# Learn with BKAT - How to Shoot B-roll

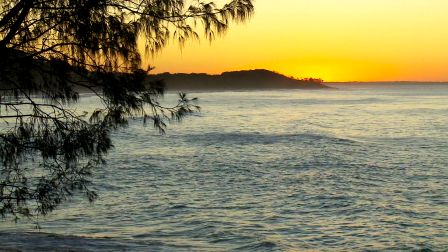0:00 In this video, we're talking B-roll. What is B-roll, why shoot B-roll, and what to consider before you start shooting it.
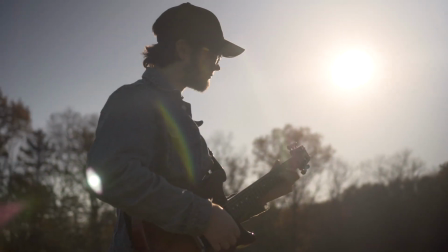0:06 This video will help potential BKAT partners create, shoot, and provide usable B-roll footage to insert into videos produced by BKAT.
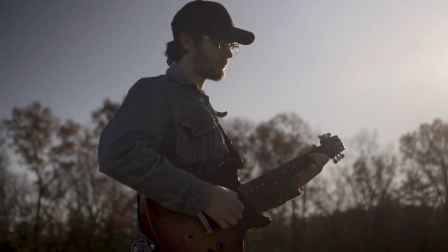0:14 Let's get started.
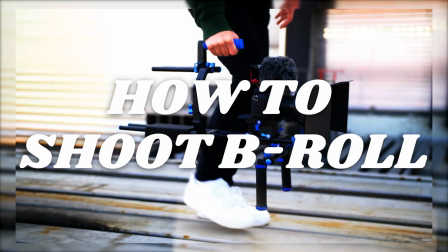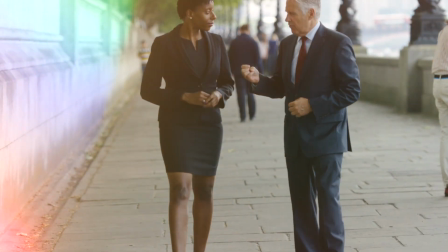0:21 So what is B-roll? Is there an A-roll? Yes. A-roll is footage of the main subject and the main story.
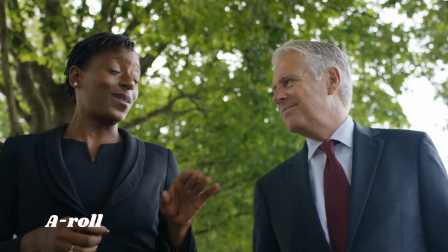0:27 It's your most important footage, like storylines, interviews, talking heads.
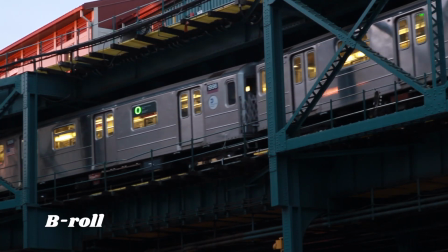0:33 B-roll is the additional footage that stitches or glues the entire project together, like cutaways and inserts.
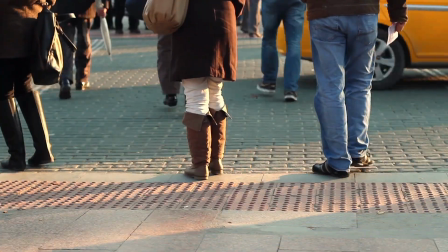0:39 Why capture B-roll? B-roll progresses the story forward and helps keep the viewer engaged.
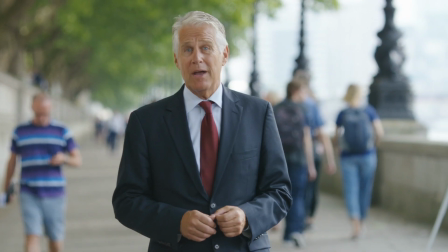0:45 It offers clarity to the words being spoken and helps emphasize points being made.
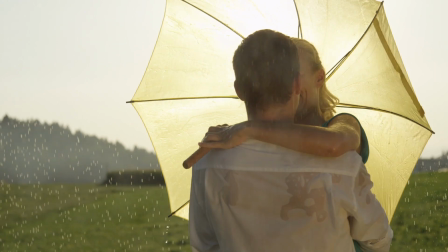0:49 It can help connect people emotionally to the story by showing the actual individuals who are involved or describing something that can't adequately be described with words,
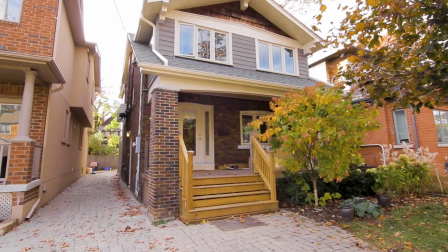0:57 such as what something looks like before or after an event. Here are some reasons to record B-roll.
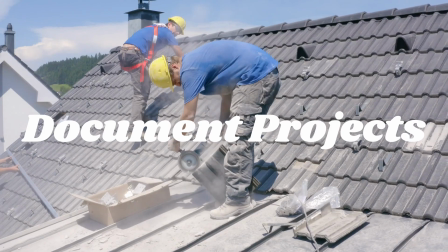1:03 Number 1. Document important projects, like new buildings, street construction, renovations of old homes.
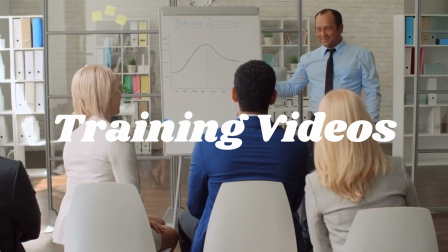1:10 Number 2. To explain specific techniques or procedures for training purposes, like building inspections after a fire,
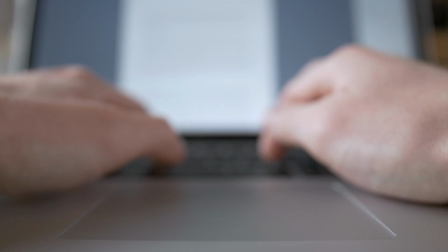1:17 water sanitation procedures, or demonstrating how to complete an employee time card online.
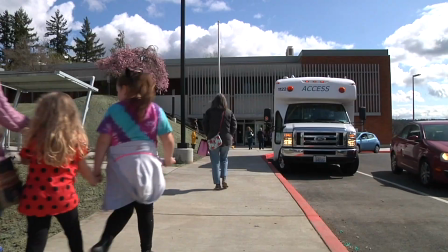1:23 Number 3. Archiving important events, like the opening of a new government building or honoring a city official.
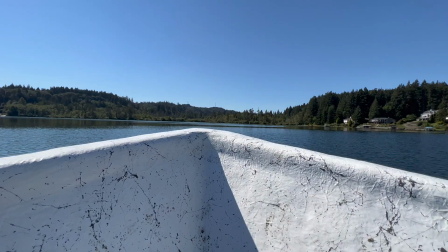1:29 What to consider when shooting B-roll. Understanding the why. Why are you filming the B-roll?
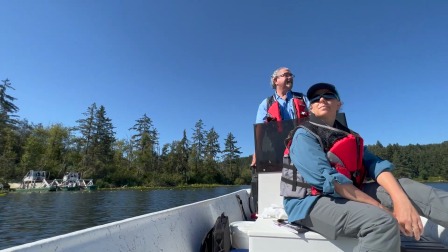1:34 What purpose will the footage serve?
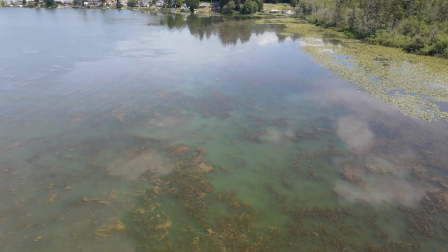1:36 For example, the city of Bremerton captured drone footage of Kitsap Lake before and after their cleanup project to visually demonstrate the dramatic change.
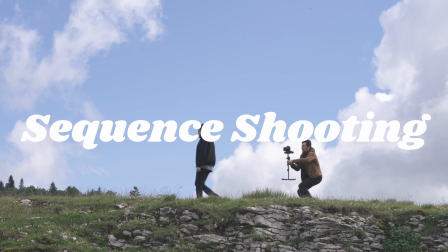1:45 Shoot with sequence in mind. Remember, B-roll footage helps to propel the story along.
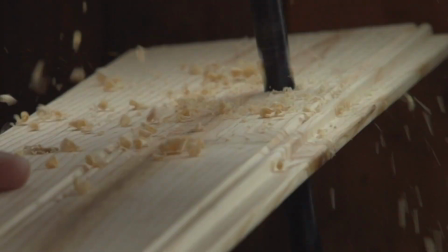1:50 This means, if possible, try to capture B-roll at the project start, as the project progresses, and once the project finally wraps.
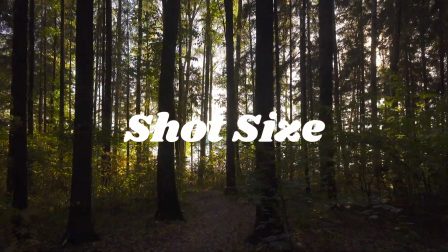1:58 Shoot size. How are you going to capture the action happening in front of you?
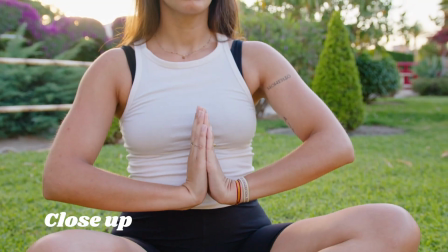2:02 Will you shoot an extreme wide, a medium shot, a close-up, or an extreme close-up to focus on one specific element?
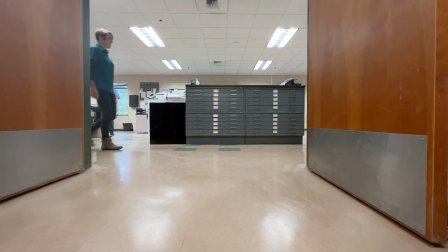2:09 Perspective. Not all your footage should be shot at eye level. Consider changing the angle of some of your shots to keep things interesting.
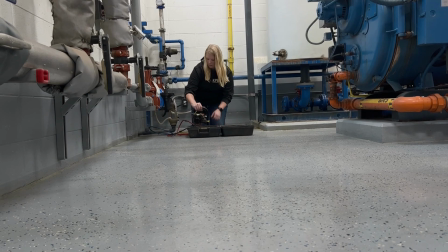2:16 Try filming from a high angle. Also, try shooting from a low angle perspective. Footage requirements.
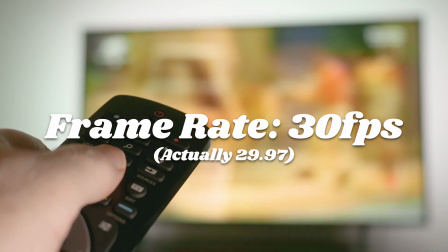2:21 Frame rate. BKAT broadcasts videos at 30 frames per second, actually 29.97.
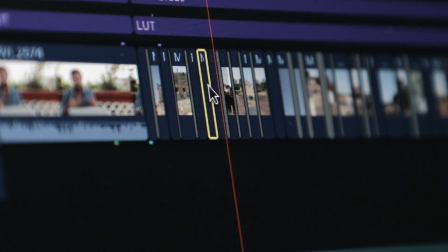2:27 This means for every 1 second of video, there will be 30 different pictures or frames shown.
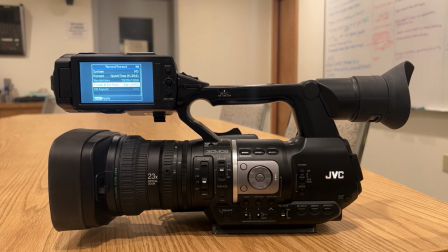2:32 Your B-roll footage will also need to be shot at 30 frames per second. To do so, set your camera's video frame rate to 29.97 frames per second.
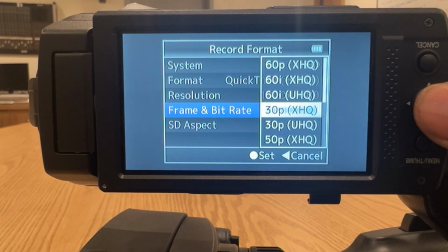2:41 If your camera doesn't offer 29.97 frames per second, please choose a 30 frames per second option.
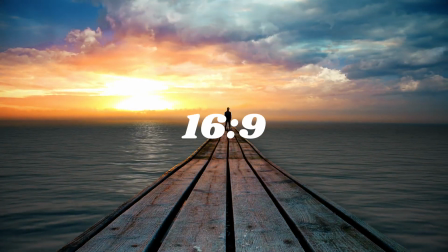2:48 Video dimensions. Shoot your video at the 16:9 format, also known as landscape.
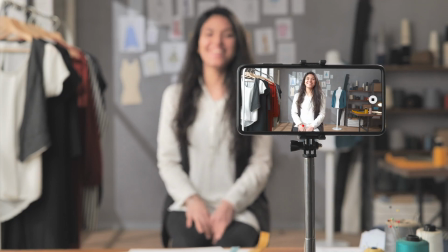2:53 This also applies to smartphone video. When shooting with your smartphone, make sure your phone is horizontal or landscape.
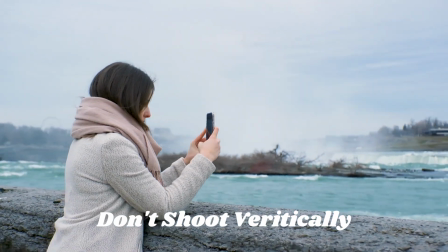2:59 Also avoid capturing footage vertically or in portrait mode.
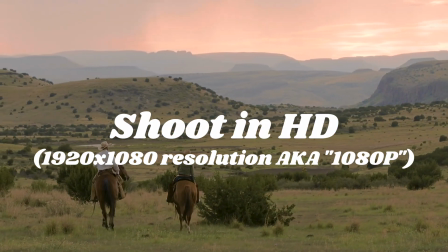3:03 Shoot in HD, that's 1920 by 1080 resolution, also known as 1080p.
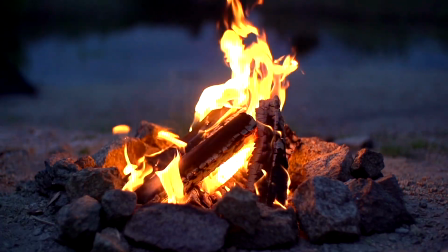3:09 1080p provides great image quality and the video files will upload quickly to the BKAT Liquid Files account.
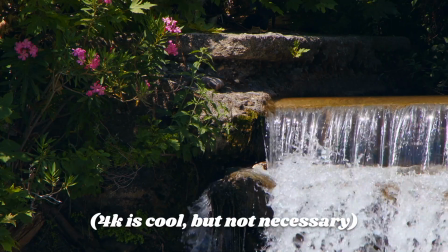3:14 With that said, we also accept 4K video. However, the workflow will be much easier when 1080p footage is provided.
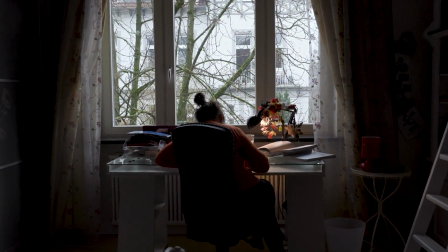3:22 Shooting tips. Shoot smooth footage. Keep your camera steady as possible.
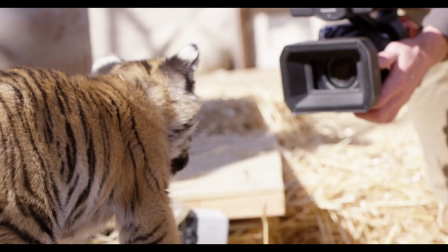3:27 To do so, use a tripod. If handheld, avoid shaking the camera and jerky movement.
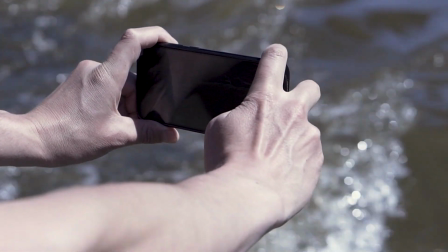3:33 When shooting with a smartphone, hold the phone with both hands and make slow, fluid movements.
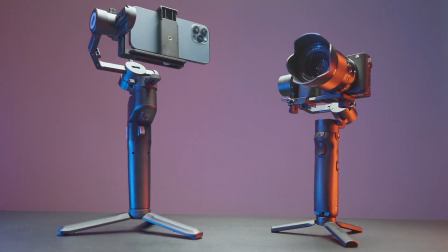3:38 When capturing a video while moving, consider using a gimbal. This equipment will ensure fluid, smooth video.
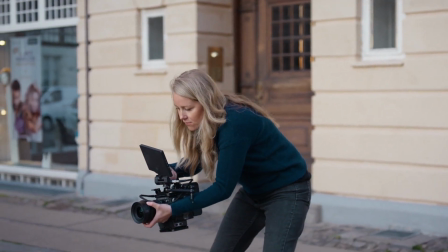3:44 If you don't have a gimbal, try to limit the amount of steps you are taking when you're moving. Mind your exposure.
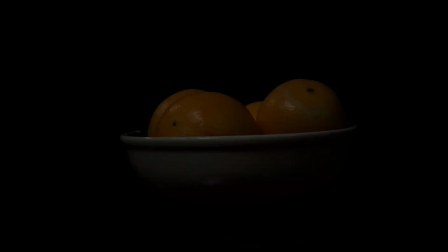3:50 If you are filming in a situation with low light, make sure your footage is not too dark or underexposed.
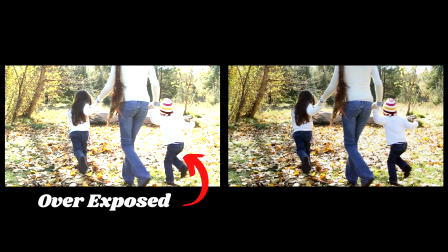3:55 Use additional lighting if needed. When shooting outside, make sure your footage is not overexposed or too bright.
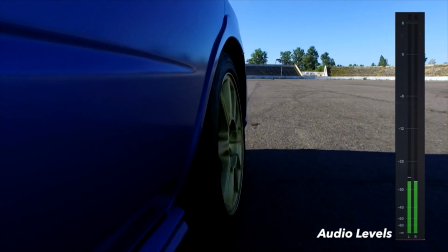4:02 Watch your volume levels. If audio is needed with your B-roll, please watch the audio monitor.
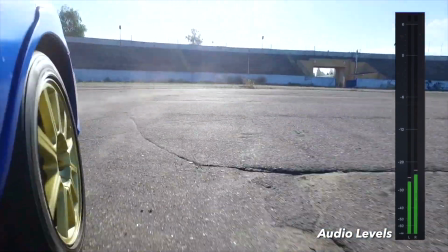4:07 If the sound is too low, turn the volume up.